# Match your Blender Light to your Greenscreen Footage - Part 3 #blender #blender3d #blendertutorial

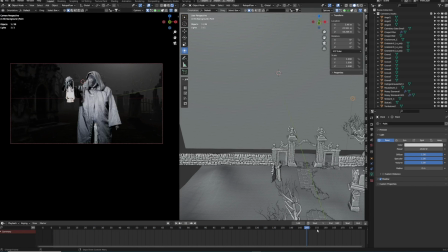4:06 And now we need to enhance this light a little bit, and therefore we will use another light.
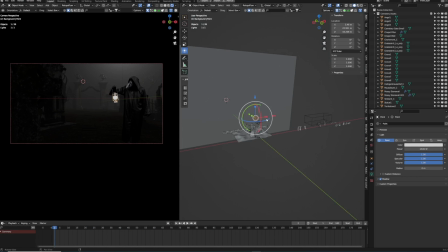4:13 We can take our 3D cursor and put the cursor to the world origin,
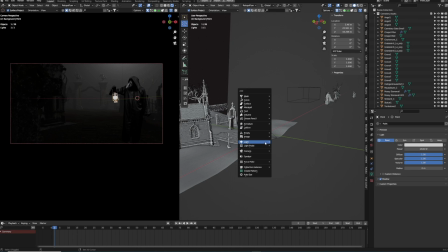4:18 and then we can hit the Shift A shortcut to create a new element, and we will go for an area light.
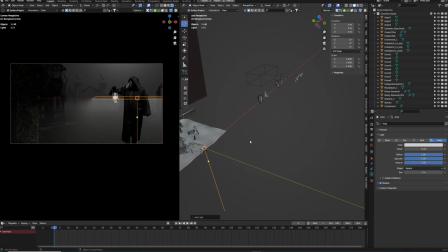4:26 Okay, and now we have our area light inside of the scene,
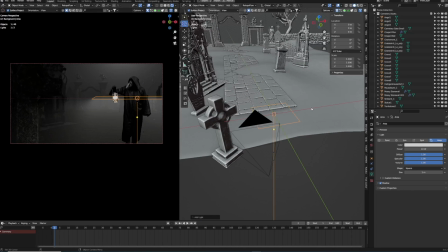4:31 so we need to adjust this so that it enhances the look.
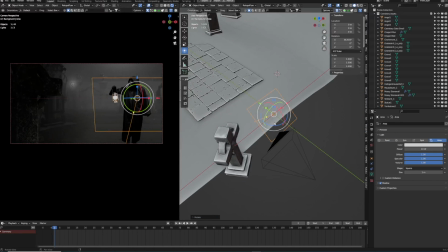4:35 And the difference between a point light and an area light is that the point light is really like all over the place, so it's spitting the light 360 degrees, while an area light is a little bit more directional, or a little bit like a spot, and this is better to control. We can get rid of the point light for a second.
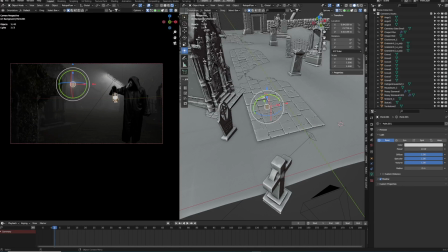4:53 And now we can take our area light and move it back into position.
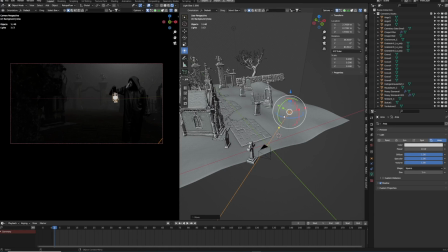5:01 And we can right click and adjust the power and the size. So maybe let's make this one a little bit bigger so that the light source is becoming a little bit softer. And now we can once again right click and adjust the power and then just play around with the settings by moving the mouse up and down.
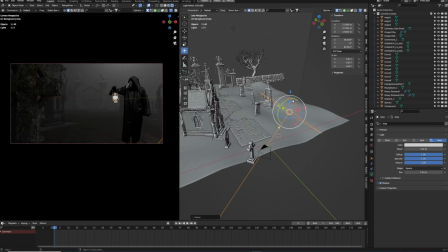5:18 I mean, you can do this also in the power section, it's up to you. Sometimes it feels a little bit more intuitive to do it this way. And yeah, that's looking pretty good. So we give a little bit of highlight to the different assets on the right side, because this is where our moon should come from.
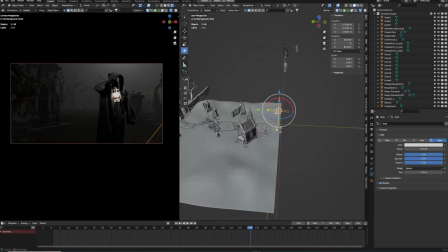5:34 And this is the way that things can be lit in film sets. So you have like one practical light, which in this case is the moon.
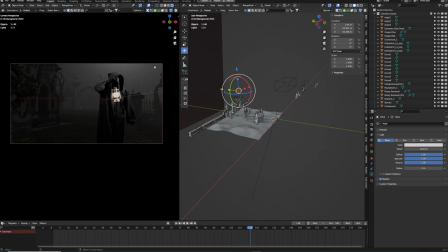5:41 And this one will be enhanced by artificial film lights to mimic that the light source is even brighter than it originally is. And this way we can set up some nice highlights on our 3D objects.
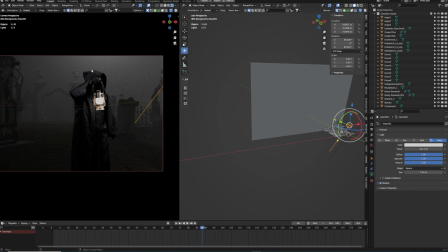5:54 And more importantly, let's raise up our background. So as you can see at the moment, we don't see the image anymore because of the fog.
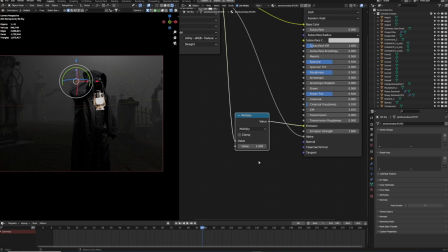6:02 So we have to raise up our emission and boost up the numbers until you see the horizon of our background again, something like that. So we have this nice transition of the clouds. And yeah, this is starting to look a little bit better.
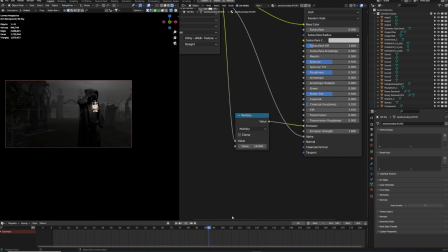6:20 Maybe we can add in one more area light. So let's go back into 3D viewport.
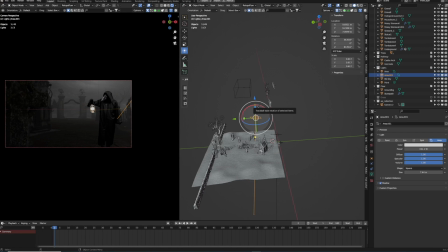6:26 And let's duplicate our light. Rotate this on the Z-axis and bring it in front of our camera.
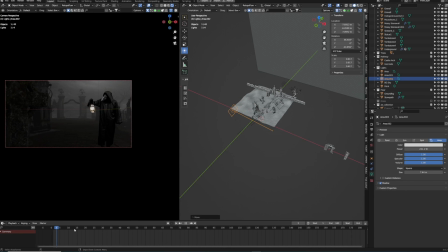6:37 So we have a little bit of a light up here as well, so we can see a little bit better the tombstone at the very beginning. And maybe we can bring down the moon a little bit. Yeah, something like that. Okay, and now we can animate our existing lights within the scene.
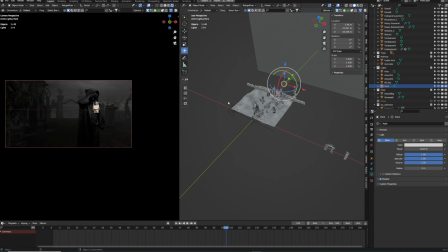6:55 First of all, we have to create a point light for our lamp that our pest doctor is holding in his hand.
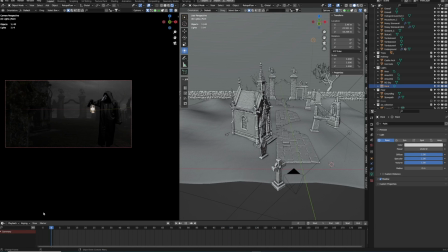7:01 And for this one, we can once again bring our cursor to the world origin
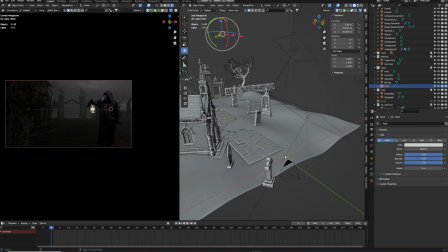7:06 and hit the shortcut Shift A to create a new point light.
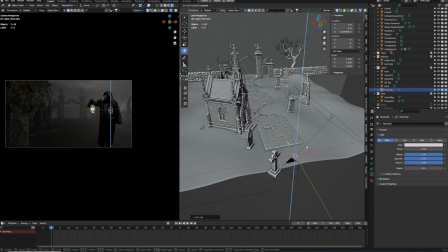7:12 And we can bring our light in position. So our pest doctor is a little bit in the back of our camera.
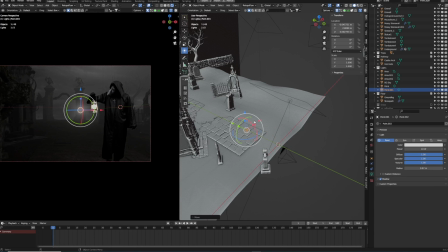7:20 So let's move it on the Y-axis and just try to match it slightly with the footage. And then we will animate the position of this point light. And this way we will emulate the light of the lamp, which is of course not there in 3D space yet. But we try to change that. So let's click on the auto keying down there.
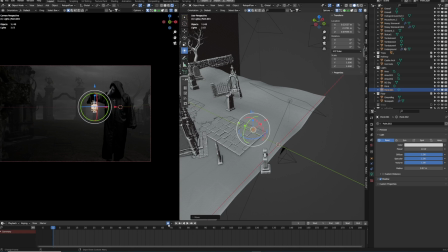7:40 And let's go through the timeline. Maybe we can start a little bit more here. And this is our first keyframe. And when the doctor starts to move, the lamp will follow, so somewhere here. So let's bring it slightly to the side and a little bit to the front because he's moving forward.
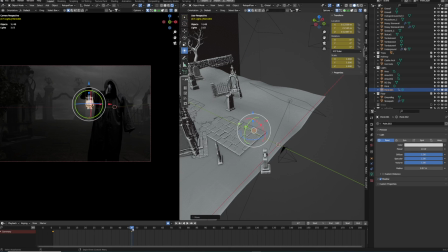8:00 And maybe a little bit up. Okay. And then let's see what the interpolation does between these two keyframes. Yeah, as you can see, it's a little bit too slow, so we have to adjust that.